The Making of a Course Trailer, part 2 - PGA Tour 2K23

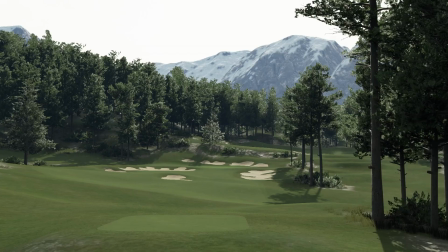[8:28]
This is a nice looking hole. We're gonna use this one. So I create another one of those zoomed in shots, slow moving camera.
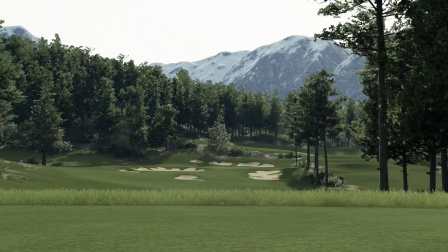[8:37]
That's gonna work really well in this sequence.
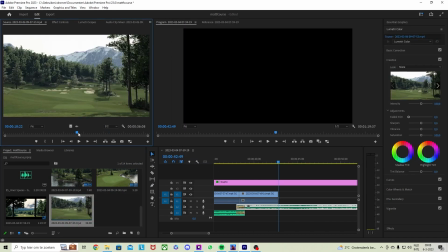[8:45]
There we go. That's a nice looking shot. We can use that. Let's put it in Premiere Pro and add it to the timeline.
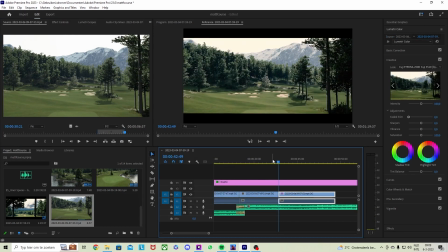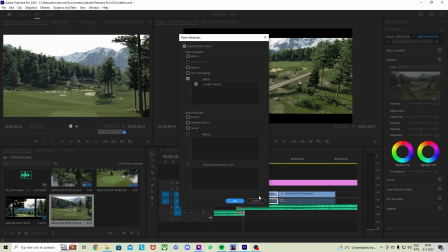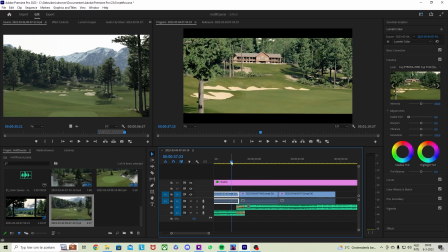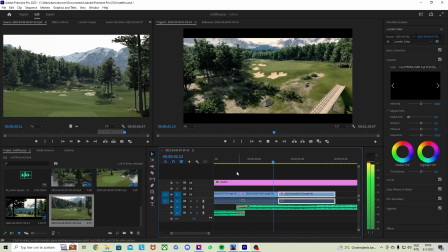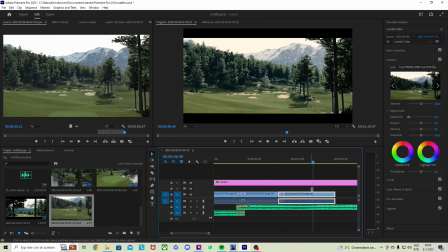[9:22]
All right, that looks cool.
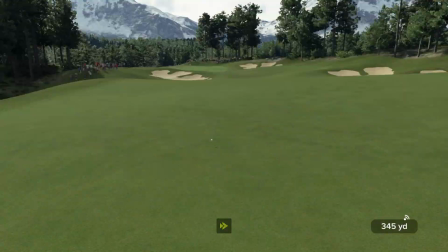[9:25]
So now we're gonna go back into the game and we're gonna create that little sequence where our golfer hits his golf shot.
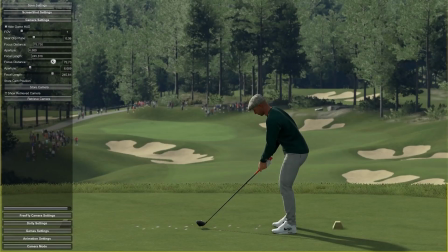[9:34]
We have galleries left and right, creating a nice zoomed in shot with a shallow depth of field,
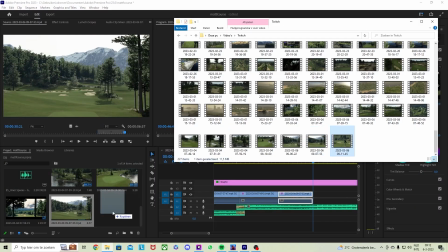[9:42]
so we really capture the hole in one big shot.
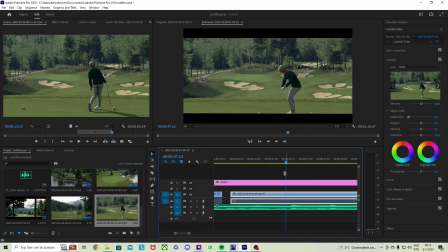[9:48]
Now let's put it back in Premiere Pro. Need to change it a little bit.
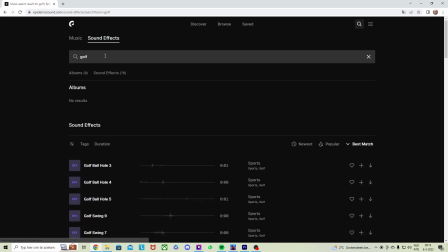[9:55]
All right, and we actually need to add a golf swing sound
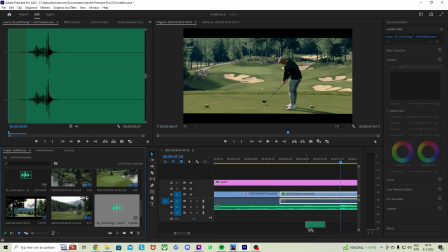[10:00]
because the one that comes from the game is not loud enough to go over that music.
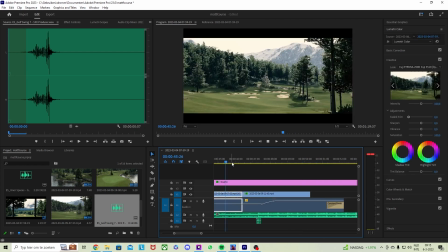[10:06]
So once that sounds good, I will let you hear how it sounds later on when we look at the whole sequence.
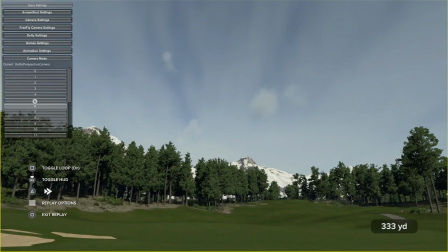[10:15]
I'm just kind of skipping through this quickly because it's time consuming to get this to look right.
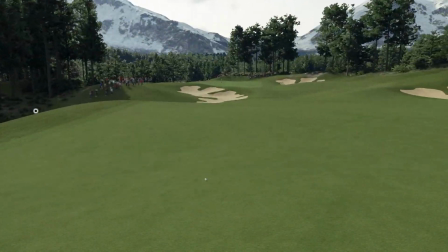[10:22]
We're looking for different camera angles. This one of the ball landing is nice, so we're capturing that.
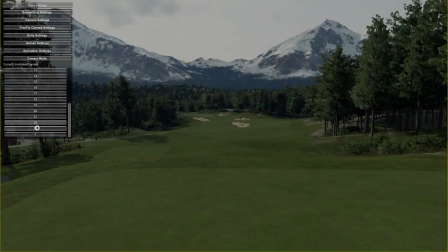[10:31]
And then we're actually going to take another look at this, maybe another camera angle.
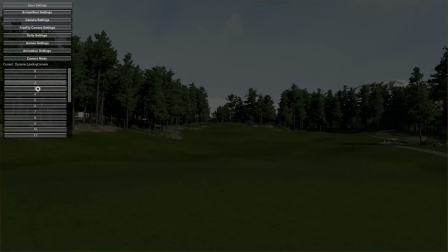[10:37]
No, that's not it.
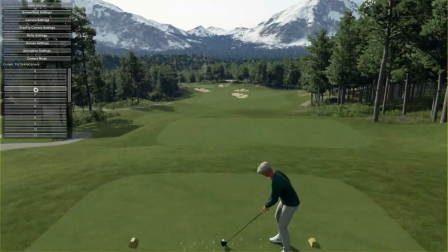[10:40]
So we're looking for different types of following shots that capture the ball and the hole at once.
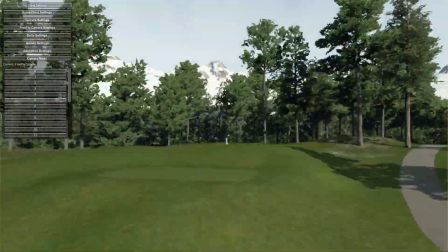[10:51]
This might work, I'm not really sure about that.
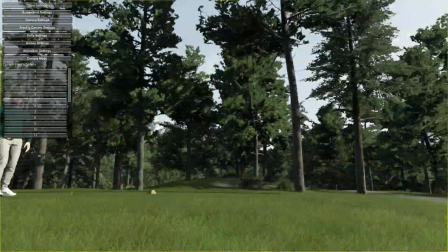[10:54]
So let's instead grab a nice shot of the golfer from a different angle, looking at his ball, just finished his swing. Let's record this. Slow camera movement is what we're going for.
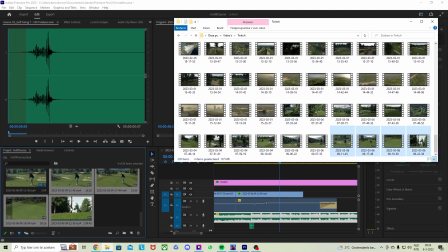[11:10]
There we go. That's the one. This will work nicely. So we have 4 different shots, of which we're going to use 3 in the end.
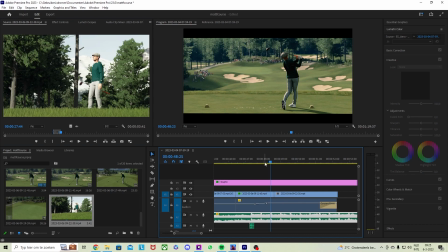[11:20]
That compiled will create this little scene of the first tee shot.
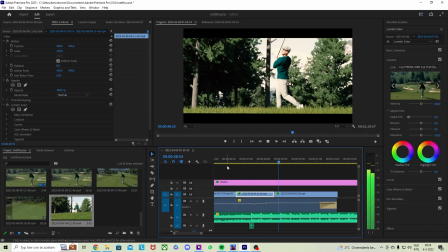[11:26]
A very good one, because I turned off swing timing.
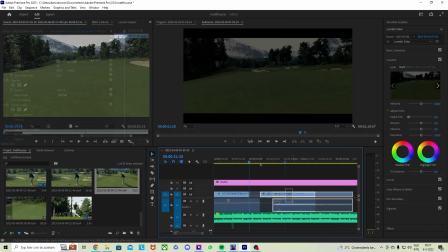[11:36]
All right, let's take a look at how this turned out.
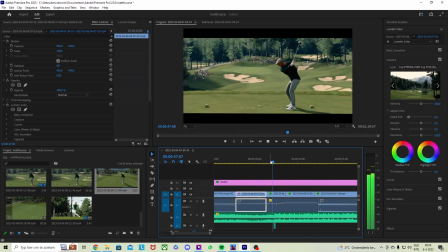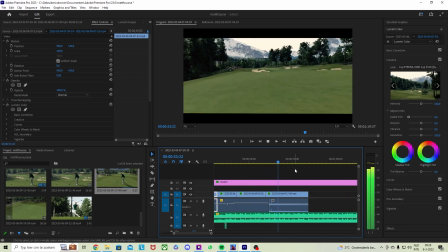All right, so now I'm happy with that. Let's go with that.
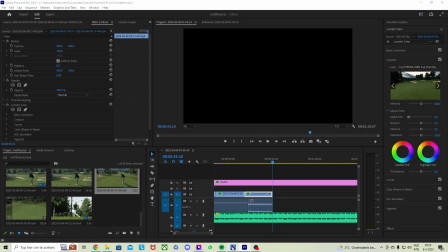[11:56]
From here on, we built up to this climax moment, and from here on, we're gonna slowly ease out of the video. So we're gonna jump back into the designer and grab some great shots of golf holes and some nice views.
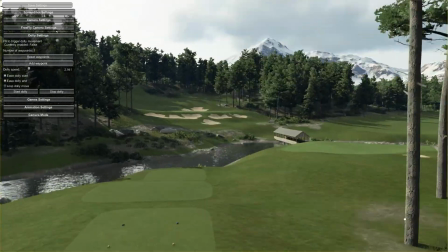[12:09]
We're looking at a par 3 here. That looks nice,
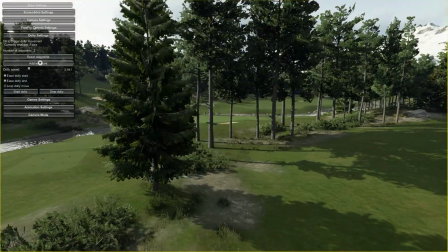[12:16]
but this shot didn't work for me because there was too much empty space on the left.
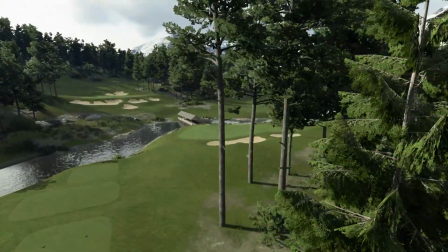[12:22]
So we're actually going to look at both greens from here. Have those trees reveal both greens again.
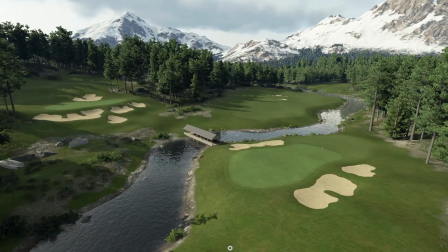[12:30]
Just like that. That's the one.
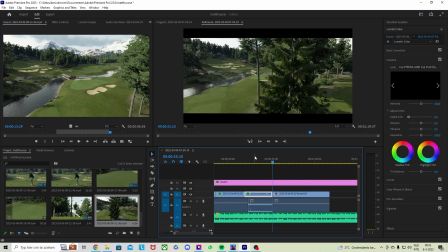[12:34]
And we'll pull it back into Premiere Pro and put it in. And then we need another one.
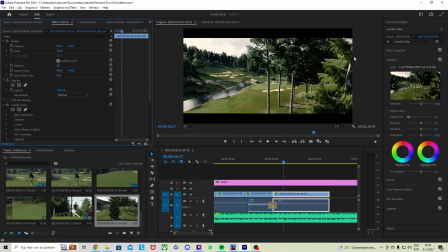[12:45]
Change it a little bit, make some adjustments so the horizon is visible.
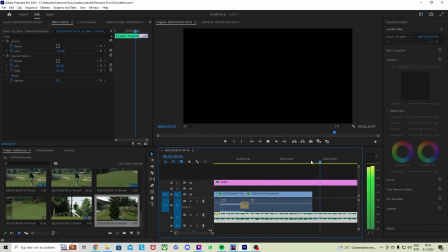[12:50]
I always work with the rule of thirds unless I want to go for something really special.
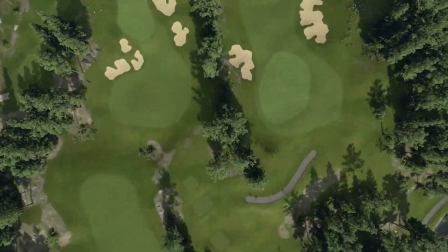[12:56]
So the rule of thirds basically says that on 1/3 or 2/3 of the top of the screen,
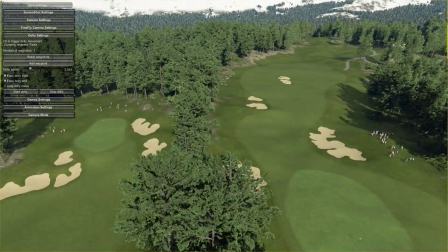[13:02]
or the left or the right, that's where your horizon or your main topic, your main subject goes.
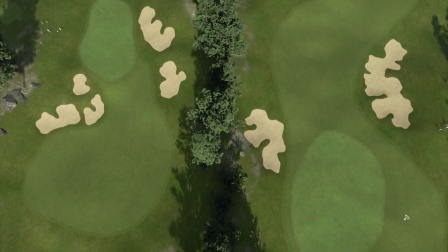[13:08]
And I'm looking at another shot from the top.
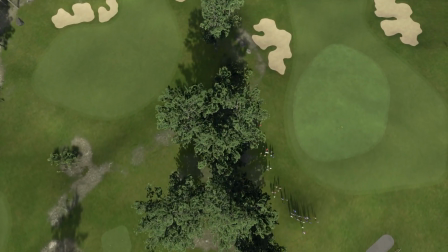[13:15]
Kind of like these shots, especially when there's trees in the middle.
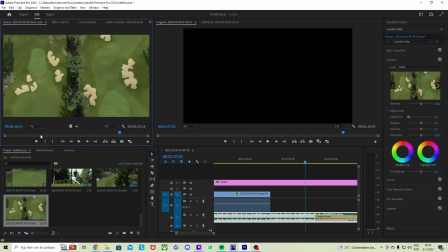[13:19]
So those 2 greens with the tree line in the middle, that looks good.
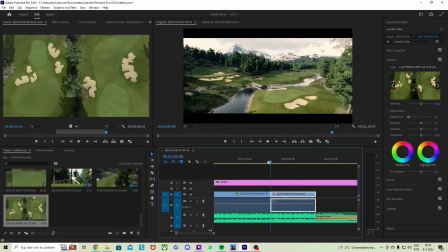[13:25]
We'll put that in. And then for the final shot of the video, we are looking for something that is a little bit more zoomed in
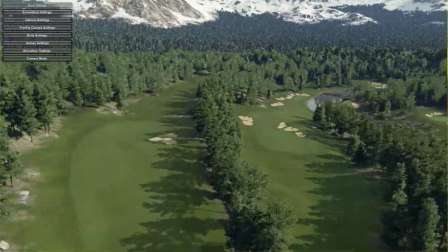[13:35]
and a little bit more or less secluded from the rest.
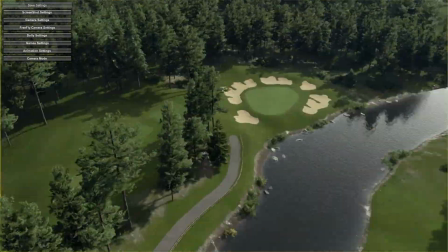[13:39]
And because bunkering is such a big thing on Matt F's courses,
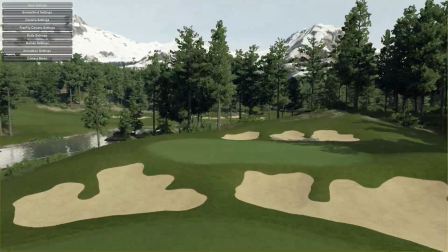[13:44]
I'm going to look for a shot that shows a flag.
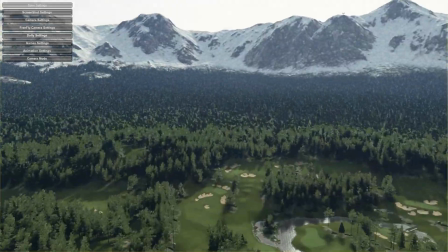[13:49]
I like to have this close-up of a flag, but also something in the background that's interesting.
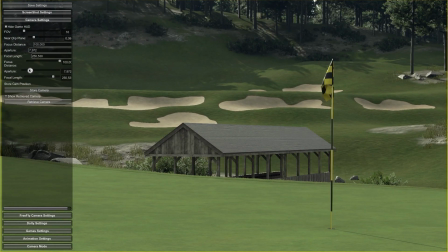[13:56]
And here's how you see how much the background actually makes or breaks your shot.
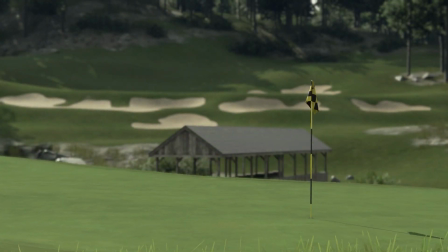[14:04]
We have some nice bunkers in the background. We have the flag as our main subject, but the whole thing kind of works together.
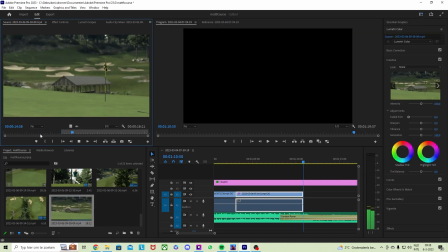[14:14]
This is a nice shot to finish the video with, so we'll edit that in.
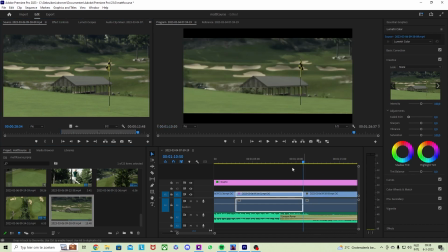[14:21]
There we go.
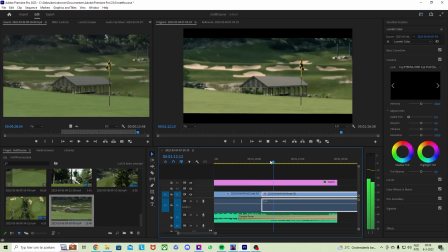[14:26]
Video filter. There we go. That's the last shot.
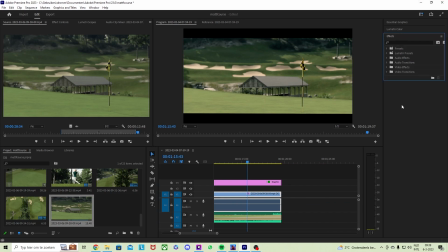[14:33]
Shorten it. And now all we need to do is add the 2K23 logo
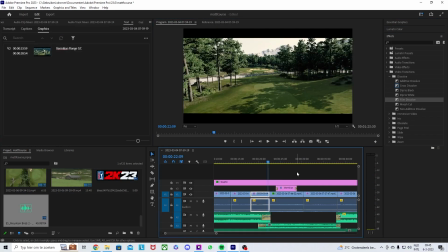[14:42]
and create a title screen, and then we have our final product.